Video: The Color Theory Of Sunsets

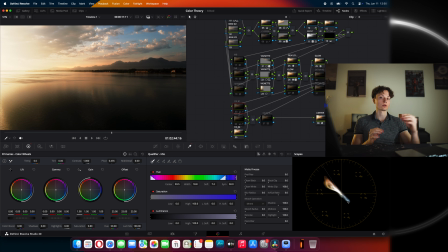4:07 And obviously the best thing you can do is to desaturate them to make them look neutral. And according to color science, why do you think this works? Well, I can tell you why this works. So the reason that almost a completely gray sky still looks blue to our eyes and looks very pleasing is because scientifically our eyes actually work in opposites.
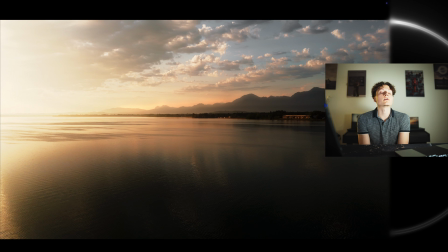4:24 Pretty much because of this image is extremely warm, our eyes are very much focused on the warm tones and they're a little bit exhausted. So they're going to, in turn, be extremely sensitive to cold colors. And what that really means is that obviously the equilibrium is white, but it starts seeing white as a lot more blue.
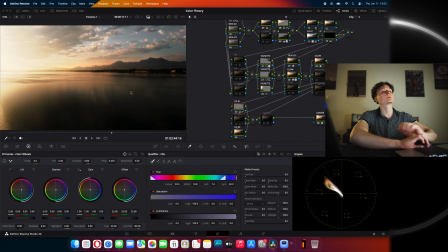4:42 If you didn't know, Apple actually has this digital color meter app, which is just huge help for us. You can actually just go there and just grab the hexadecimal of the color and check for yourself what color it is, okay?
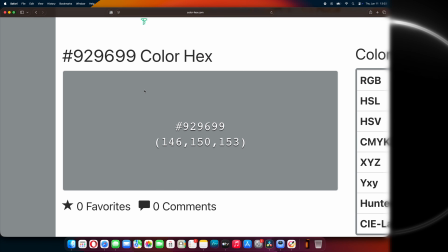4:53 92, 96, 99. So pretty much this is the color we're looking at. It's almost completely neutral gray. It's only off by just a few percent. As you can see, it has 153 blue, 146 red, and 150 green.
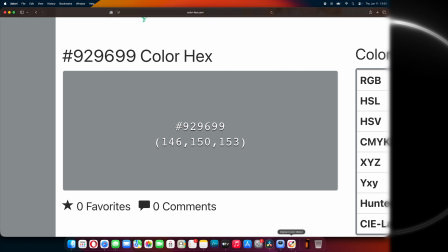5:08 So it's off by only like a single percent in favor of blue. But still, if you look at this image, it's almost like you're looking at something completely different.
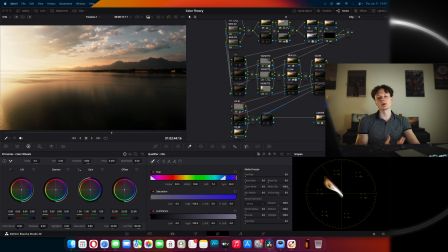5:15 So if you're taking pictures or videos towards the sun, it's most likely going to be monochromatic, and introducing blues is not going to help you so much. So just one quick tip, desaturating blues is actually going to support this color harmony.
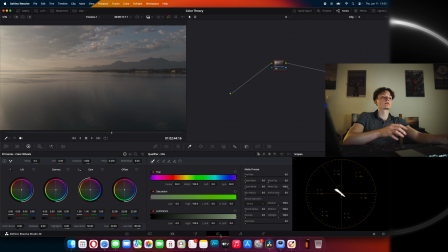5:27 Sometimes less is truly more. Now let's actually do the color grade from the bottom up. So this is basically the base power grade I use for myself. I developed it through many years of like struggling with colors and such. I just needed something that's good for every single use case, and this is probably it. So here we're color grading kind of a cheap drones footage, which doesn't even have a log profile.
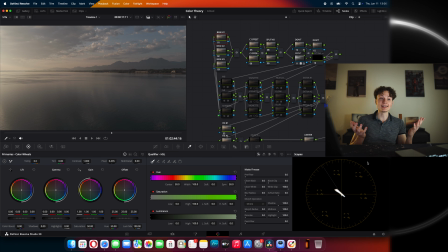5:47 So we're working with linear gamma. We don't even need any CSTs. We can just start working right away. If you look at the parade, everything is kind of clumped together to the middle. So naturally the solution is to introduce some contrast. Now, once again, the tool does not matter. There are so many ways, so many simple and so many complicated ways to introduce contrast to your image.
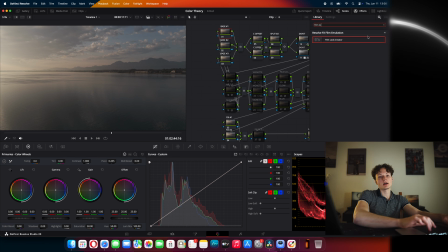6:07 It truly doesn't matter how you do it. I can show you a few. So if you're a complete beginner, I think for you, it would be best to just grab the Film Look Creator tool, change the preset to a clean slate, and start introducing contrast, and basically that's it.
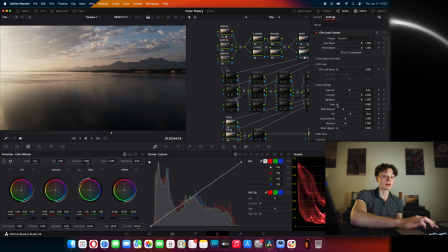6:19 And this looks about right. If you accidentally ended up peaking your shadows or your highlights, you have your fade and highlight slider here.
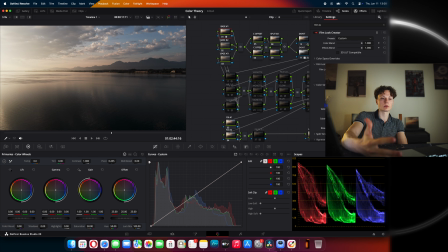6:26 There are so many amazing tools. It comes down to almost personal preference, which one helps you to create your vision the most.
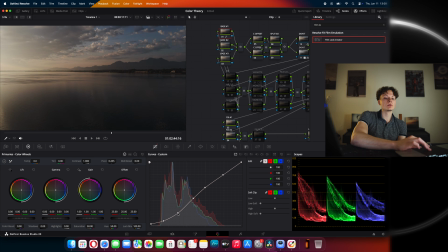6:32 If you're a bit of an intermediate, you can obviously use the curves tool. This basically gives you a little bit more control over where you want to push colors and where you don't.
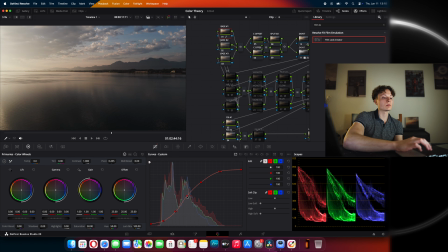6:41 But for the most part, they're doing the same thing. But one extremely useful tip with curves is that you cannot break the pattern. It always has to be an S curve. If I start doing things like this, as you can see, it's just gonna break the image completely. Like, you cannot do these like extremely sophisticated curves. It always has to be a perfect gradual S curve.
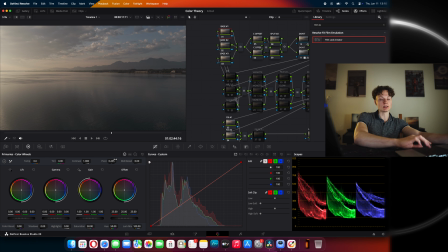7:01 But in my opinion, the easiest and best tool to use is the mathematically perfect contrast and pivot tool.
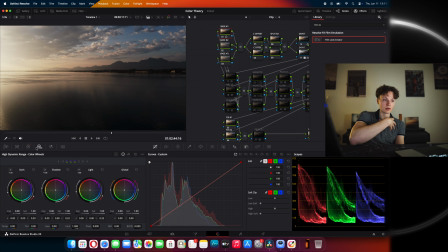7:07 Best tool in my opinion is the HDR global slider, because this is the only exposure tool in DaVinci Resolve that is photographically accurate. This pretty much perfectly mimics how a camera works. Now, obviously, if you're working with logos, for example,
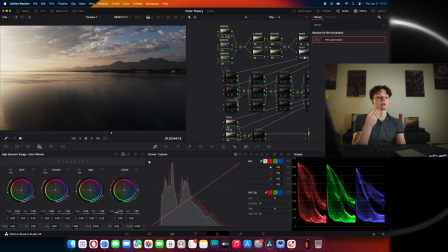7:22 this is not the best tool for you because computer-generated imagery does not respond the same way to this tool as camera-generated ones do. So for cameras, absolutely, this is the only thing that you should use in my opinion. And as you can see, we're basically already there.
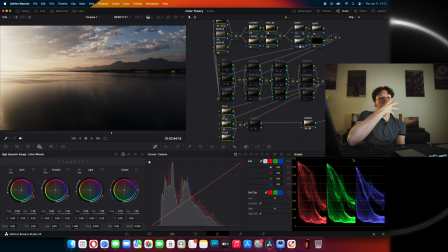7:37 It's like we're almost there completely. From this point onwards, all you should really do is go to your vector scope, look at your color harmony, try to push into the correct color harmony, and that's basically it. Like, listen, if you're educated on color science and color theory, color grading becomes such a breeze and so enjoyable.
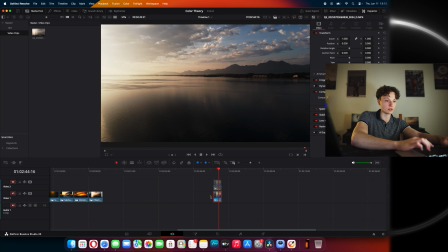7:56 Like, once again, I would like to show you some images. Like, by the way, this was the final image.
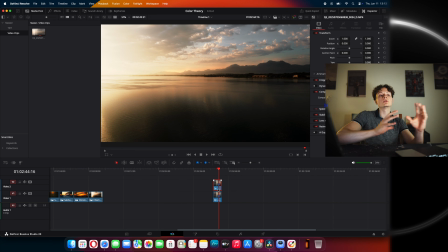8:00 So as you can see, it's not that much different because you should never overcomplicate your color grading process.
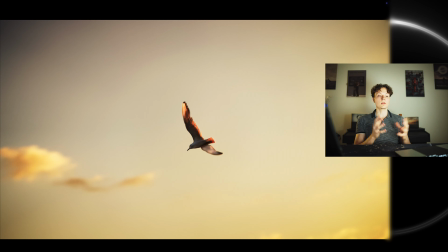8:05 But let me show you some of the other images we have right here. This image, for example, was taken literal minutes after the one that I just showed you. However, the same rules apply, even though we're facing a completely different direction or we're shooting a different subject.